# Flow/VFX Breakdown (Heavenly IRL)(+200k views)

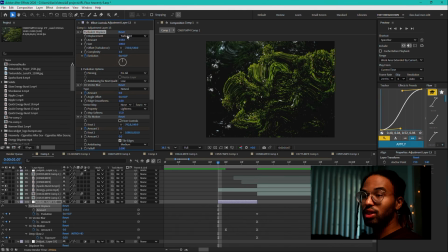12:31 You can play around with the size of it, the complexity, and that will kind of change how the ripples look, whether it's really small ripples, really big ripples. And then what you do is you want to keyframe the amount of displacement in.
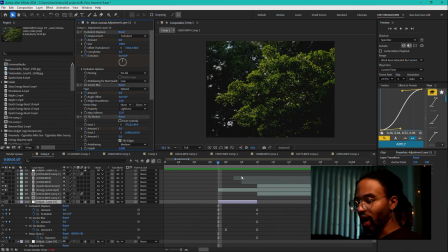12:45 So in this case, and let me undo, I have it keyframed to go from 0 up to 50. And at the same time, I have my evolution keyframe to go from 0 to 34. The exact number that you go from 0 to doesn't matter for either of those. It's just based on how much turbulence you want to get to.
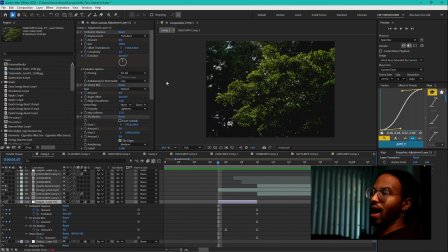13:04 And in evolution, it's because as the turbulence builds in, evolution allows you to make the turbulence kind of change its seed almost as it builds up displacement. So imagine the turbulence is coming in and it's coming in like this, you know, just to give a random shape. It's coming in like this. If you go from in and out, it's just going to do this. But if you have the evolution change, let's say if you have this symbol and evolution makes it do like this, you want the evolution to constantly be changing while it comes in.
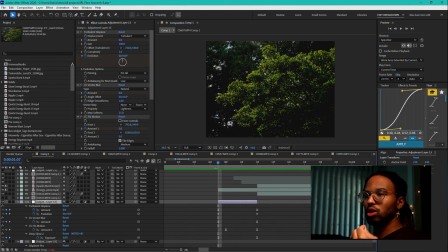13:38 And by doing that, it gives the ripples life almost, rather than just moving to a spot and stopping. So I have the evolution keyframe so that as the turbulence displace comes in, the ripples have a little bit of life. It's not something you can notice too well
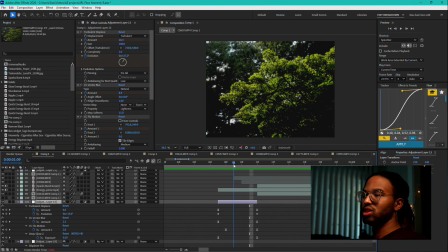13:55 with all the other effects happening, but it's something that when layered kind of helps. You might notice it more on the impact in the end here, but it kind of helps emphasize impacts, which is why it's nice to use for edits like this. Then vector blur, once again, I'll always stand by vector blur. I just have that turning up.
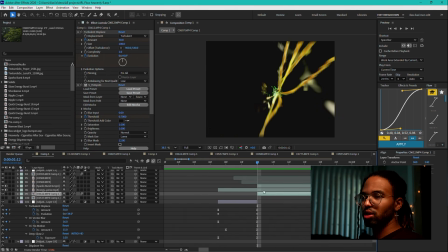14:14 And then I'm gonna get to this part later in terms of the out of the impact. I'm just gonna focus on the in right now. And then lastly, well, not lastly, oh yeah, I have flow motion, which I set the knot point, which you can see here.
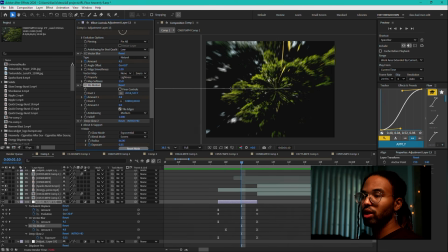14:30 If I can get it to, yeah, I set my knot point where it was at is where it was. I don't want it to change, but there, that's where my knot point was. I set it to this point because that's where I wanted it to kind of sink in at.
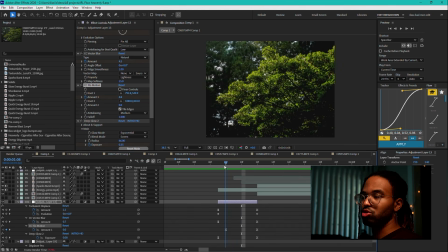14:46 And then you just keyframe up the amount. So flow motion allows you to kind of have your footage converge on a point. So I just set the knot there and had it converge into that point, while also having a deep glow ramp in
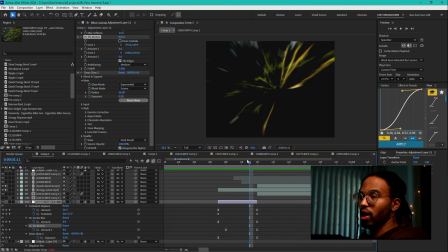15:02 to help highlight the brighter parts of everything and build into an explosion. Because when you use deep glow, you want to have a quick ramp in and out, and you want to really have like a quick flash, a quick just bang that comes in.
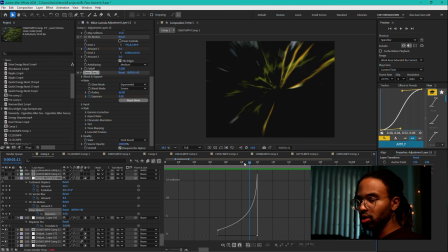15:16 So if I look at that graph, that's probably, yeah, a really sharp graph there. This graph is also fairly sharp. I'm going to try to show as many of these graphs as possible,
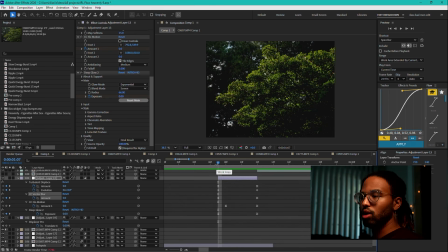15:32 but at the end of the day, I will have the project file available for any who wants to kind of delve into the project themselves and take a look. But yeah, that's the next point there.
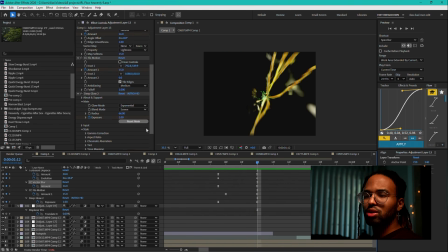15:48 And then I think that's the last one for that one. It's just the deep glow. Whoops.
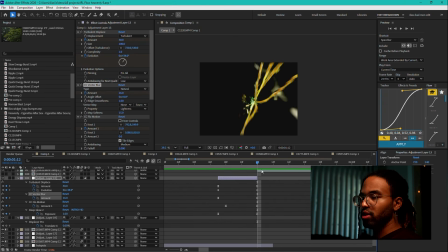15:52 Just the deep glow going in there. And then for this, I have flow motion coming out, I believe.
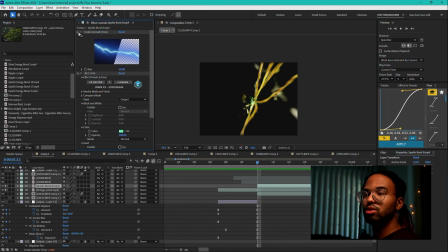16:00 Let me find where that is at. This is another example of the sparks burst. So this sparks burst is color dodge, but then I have crates unmote, removing the black screen. And then I have BCC tint to add a green color to it. No other settings change.
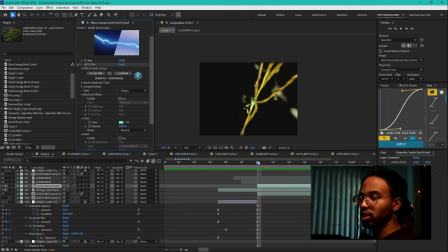16:16 All I did was choose a color that I wanted, just because I like how that green looked with everything. And then just double check I don't have an adjustment layer up here. I do.
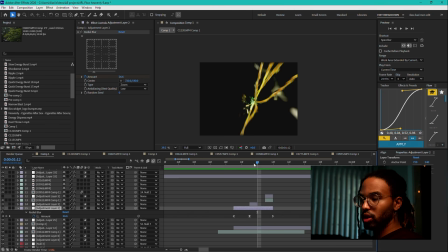16:26 So a radial blur. So this is going from 0, 51, back to 0. Have the graph pretty sharp. I generally like pretty sharp graphs.